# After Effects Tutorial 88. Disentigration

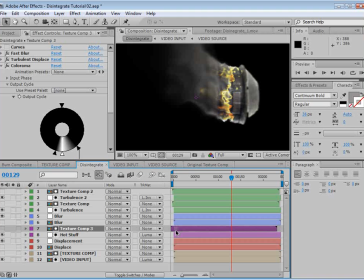(20:34)
And we also want to offset the layer so that it starts as the layer burns away. So this is kind of the building block of this effect.
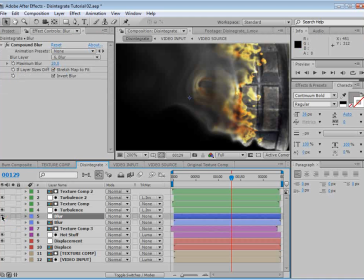(20:46)
Now what's cool about it is the blur helps blend it into the rest of the image because the blur comes after it.
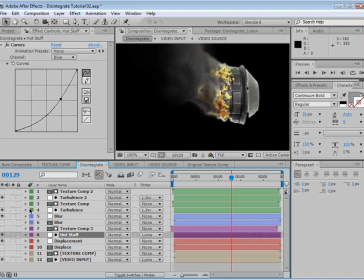(20:55)
So just kind of a nice way it's set up. Let me also take this layer and set the transfer mode to add so that it really burns into the image.
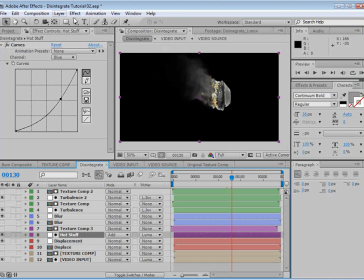(21:06)
Okay, very good. Next step, how about another adjustment layer? So here is going to be some color. And we also want to duplicate the texture. And we'll put the texture above it. We'll set the color to Luma inverted.
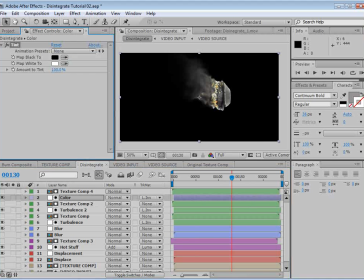(21:22)
And we'll choose Effect, Color Correction, Tint, Effect, Color Correction, Curves. So hopefully the color correction is only affecting the tail end. And it is. So we're going to go ahead to the red channel, turn the red up, go to the blue channel, bring this down,
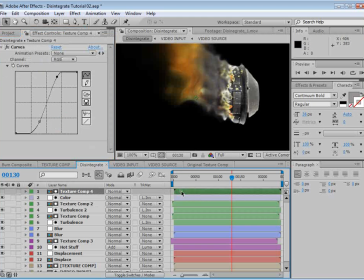(21:42)
and let's also slide the texture over so that it affects all of the image. And we also want to add a curves, more of a contrast to this map so it's not so smooth and faded, but rather it's a little sharper and stays closer to everything that's going on.
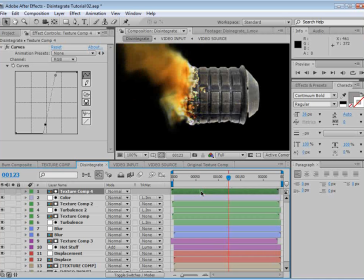(22:01)
So as I move it, you know, we want it to follow everything else.
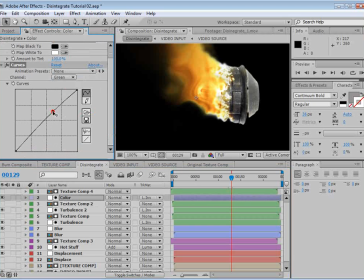(22:11)
Now I'll go back to the color and we're going to go to the green channel. We're going to turn that up and bring the curve down.
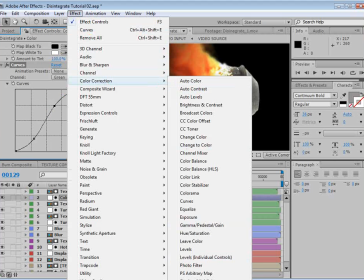(22:21)
So it's a little bit more fiery, and another tint effect right after it to bring some of the saturation back down.
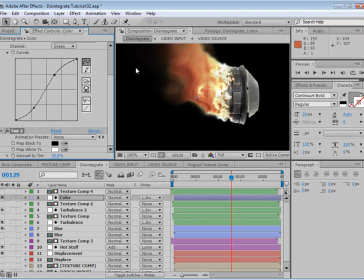(22:29)
So we want it to be too intense. And possibly we can add a quick glow. But this might be something actually we do a little bit later.
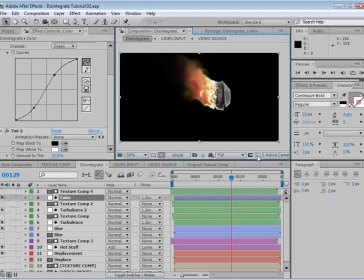(22:38)
Now, everything in the background is transparent right now, and that's creating some weird shading.
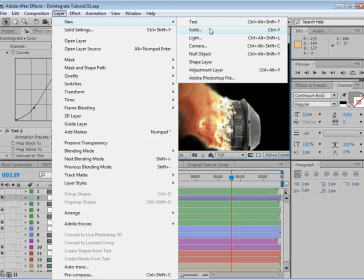(22:44)
So we're going to create a new black solid. And instead of putting this at the very bottom, we're actually going to put it just, how about just below the color?
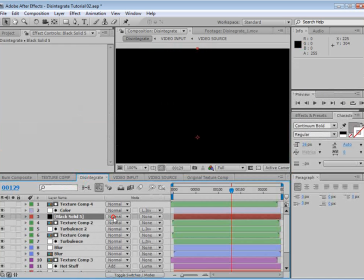(22:58)
And we're going to change the transfer mode to screen.
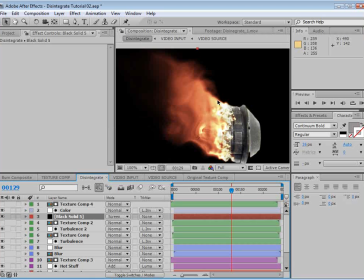(23:02)
So this shouldn't affect the image at all except around the edges where the color correction is being applied.
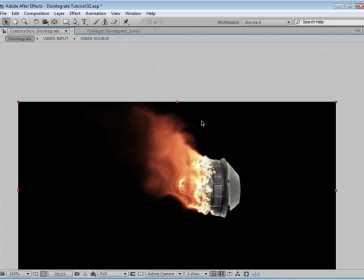(23:08)
So that's just going to make it look a little bit more clean with that fire.
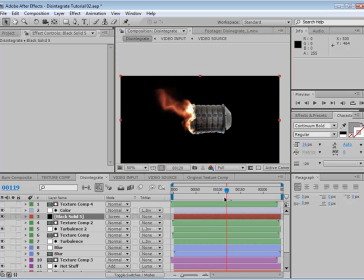(23:12)
So here we have the image sort of burning away in a, somewhat organic way.
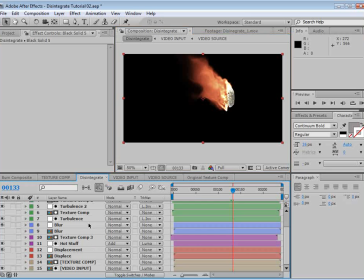(23:19)
We can adjust how much it fades out by coming to the very bottom and taking our video input and offsetting the texture, because this is going to fade it out. See that? So I can keep it short, and that way it sort of burns out instantly.
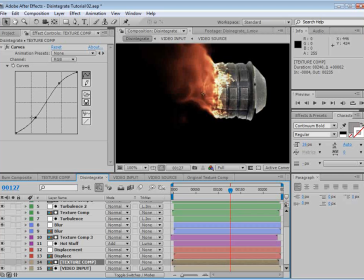(23:35)
Or I can, move it and make it longer. I can add a little bit more of a contrast curve so it's sharper or whatever.
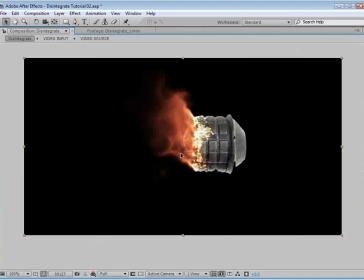(23:42)
It's a very versatile method. And I can also go back to the displacement.
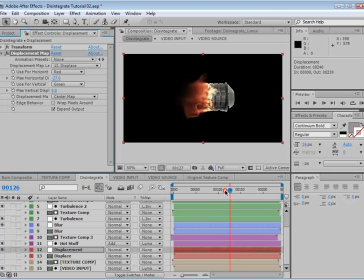(23:49)
I can again turn it down so that the fire instead just sort of burns away like that.
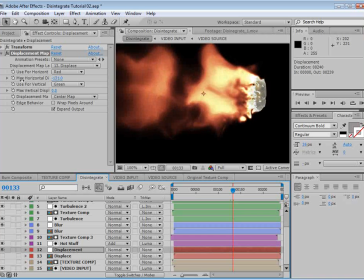(23:56)
Maybe even push it off into the direction further away so it sort of
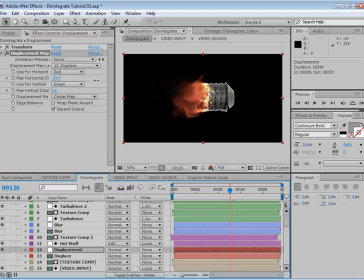(24:03)
does something else that's interesting. I don't know that I would do that, but you can if you want.
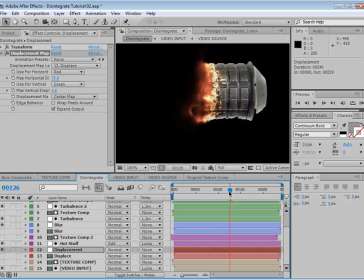(24:08)
So here's kind of a very tight, kind of a collapsing burn away effect, which is pretty interesting just by moving the displacement here.
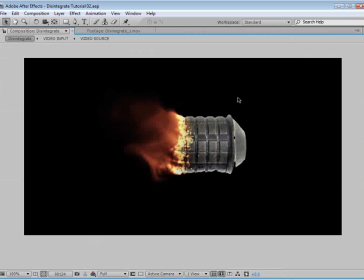(24:16)
So, okay, so we've got a lot more to do, but I want to show you a few things to really solidify this technique.
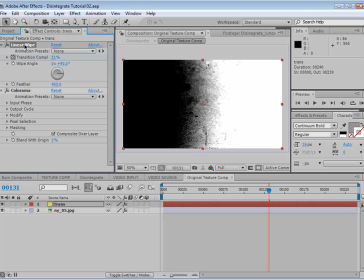(24:23)
If we go back to the original texture comp where we have our transition, remember, we can use other type of transitions as well. We can use like an iris wipe or any kind of transition that has a little bit of feathering in it. It could be masks that kind of grow and bleed into the image.